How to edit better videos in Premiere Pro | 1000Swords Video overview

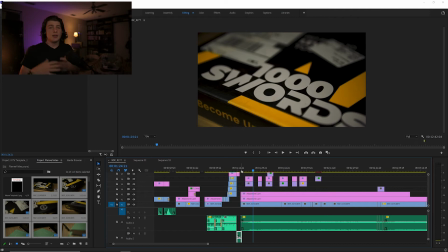(8:19)
There's no clips, there's nothing over, like, it just bugs me, and I'm like, I don't want to sit there and watch this guy for 15 minutes. I want something else stimulating and interesting. So what I did was, to make this interesting for the first few minutes, or for the first minute or two,
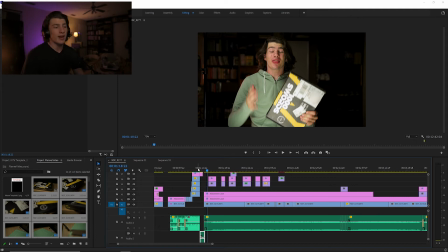(8:32)
I added some slow-mo B-roll that I got of the product before I filmed, and then after I filmed of of it in the packaging, oh my lord, in the packaging, and then some with it outside of the packaging.
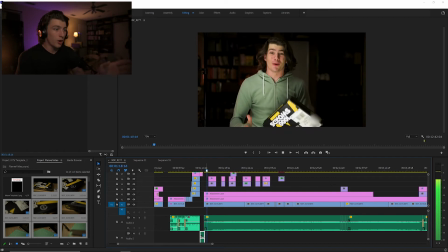(8:46)
So I'll explain that here now. I start explaining the product and the backstory. Boom, you got some slow-mo.
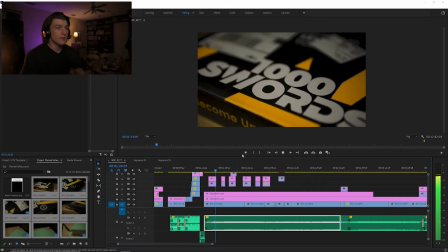(8:52) Some of you might know him from his TikTok series, Tools for Entrepreneurs.
Yeah, that's it. It's really just a slow-mo right here.
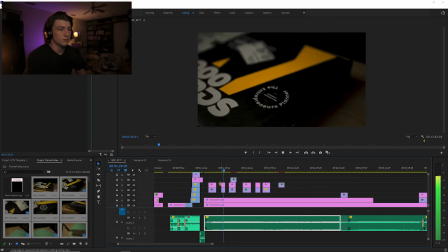(8:57) Or, of course, the Entrepreneur's Planner. And today, I finally received mine.
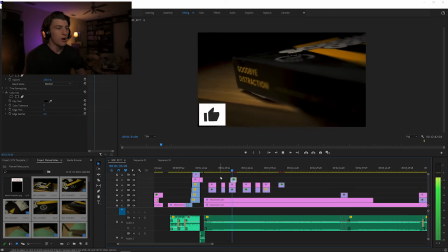(9:03) I ordered it so long ago, but because it was still in production, I had to wait for it to...
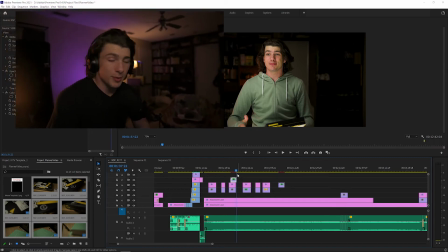(9:08)
I also added that little like button right there so that, you know, whatever, people can remember to like the video, like you're gonna go like this one right now.
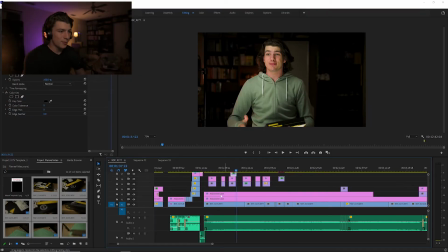(9:15)
Anyway, the next thing that I did to make this a little bit more easy to watch is I added music in the background. That always makes things easier to watch for people because people like to listen while they listen and while they watch. It's kind of weird, but you throw music in the background just as something to listen to, something a little bit upbeat, keeps them excited.
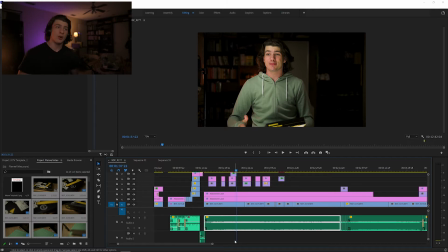(9:32)
You don't want to have it too loud to the point where it's hard to hear their voice over it. You don't want it to be equal, but I do it a little bit lower so that it's there. It's not non-existent, but it's there.
You know, be produced and then sent over, and I finally have it, and I'm so excited.
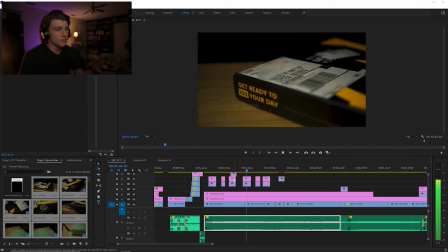(9:50) This tool, as advertised, allegedly is able to make you 10...
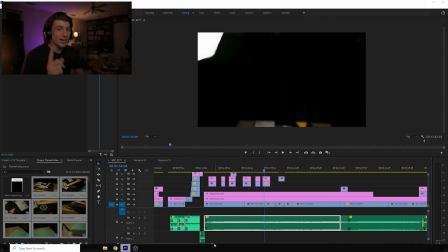(9:53)
Now, here's another technique that I used while editing this, which is a big difference, and it's something a lot of people talk about.
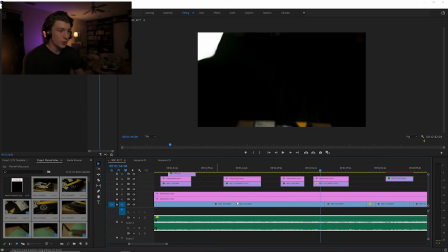(9:59)
It's a J-cut. When you come into this area right here, you obviously have these audio, but you'll notice that the cuts in the audio and the cuts in the video are slightly off by a couple frames right in here.
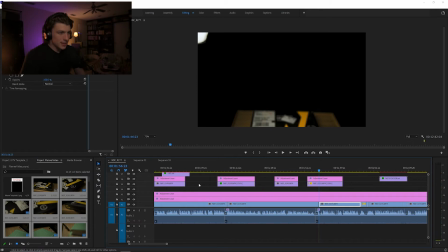(10:11)
What that basically does is it allows the storyline to be a little bit more coherent.
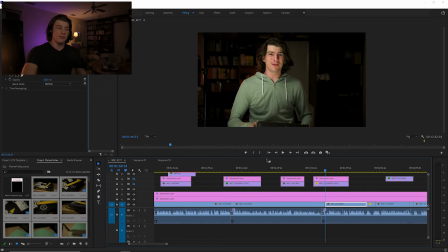(10:17)
So if I didn't have this slow-mo footage, what you would see is the speech talking before the video starts, and that keeps it all as one thought rather than cutting it and having to... it's almost like a gear reset.
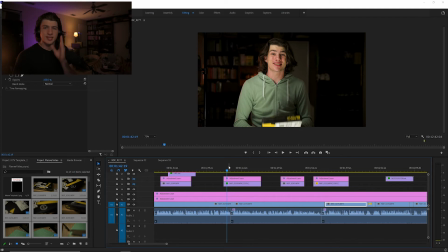(10:33)
When somebody does that, it's almost like a gear reset where if you have this J-cut, the speech starts before you actually end the visual adventure, so it kind of just continues on as one piece. I'll demonstrate right here.
Have it, and I'm so excited. This tool, as advertised, allegedly is able to...
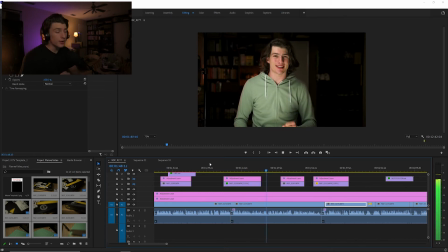(10:51)
It's so subtle, but it can very quickly and very easily make or break whatever project you're working on. So right in here, I'll like to show it again.
Using it. But for now, let's just get it out of the freaking box. See?
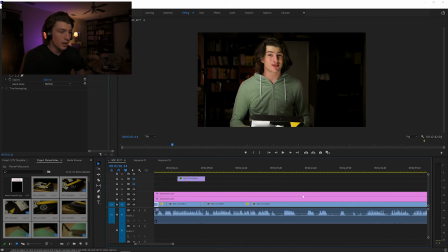(11:05) Packaging, there we go, amazing. just like that.
And I do that throughout the entire video.
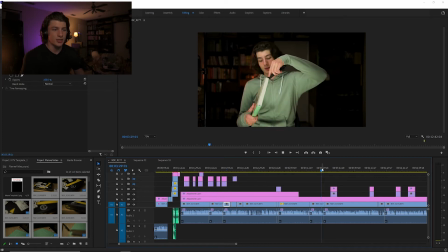(11:11)
Every single one of these is offset just a little bit to make things a little bit easier to watch, like in this one right here.
Let's see what's inside. I actually have no just like idea that. what's inside.
It's super, super easy, super, super simple. I mean, just take that extra few minutes and just do it. I mean, it's made my videos so much better, and it's...
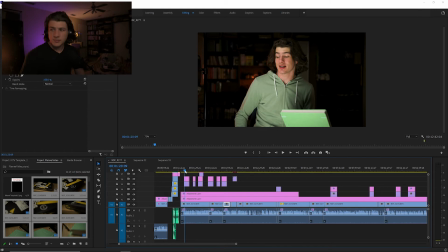(11:31)
Anyway, so... I'm just going to come right in here and show you some of the slow-mo stuff.
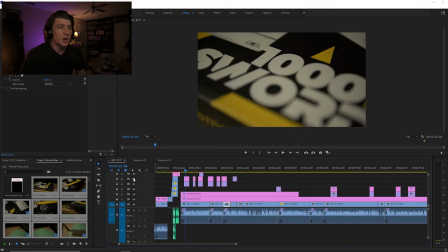(11:37)
Oh, another thing, color grading. Always color grade your footage. Always. Because I turned it in from that being the raw footage to...
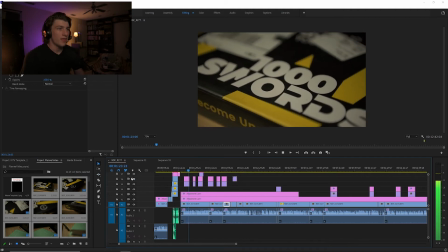(11:45) Some of you might know him from his TikTok series, Tools for Entrepreneurs, his $0 to $1 million...
Let me... Hold on. I'm going to go back. I'm going to do that again. So you got that is the raw footage, and you got that is the color graded footage.
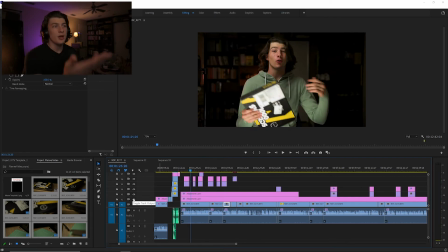(11:56)
I mean, come on. I mean, you have... Like, watch. You have...
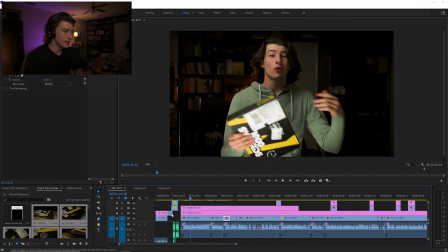(12:02)
Let's make this a little bit bigger so you can actually see it a little bit better. And then boom, that's non-color graded.
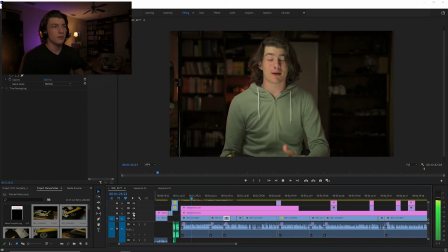(12:08) A $1 million trip.
That's color graded. Of course.
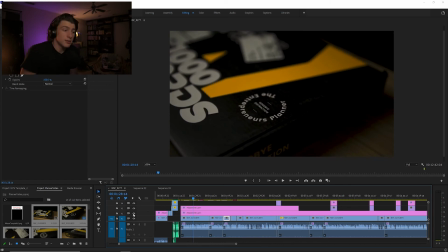(12:11)
You must color grade your footage because it can make an entire image look so much better.
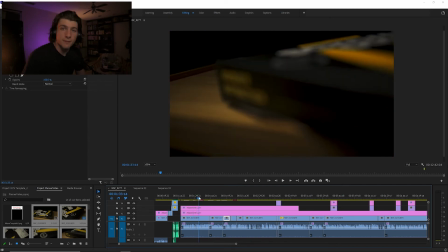(12:18)
It's like editing a picture or putting a filter on a picture. You want it to look nicer. The colors look better. Everything looks nicer together when it is color graded effectively.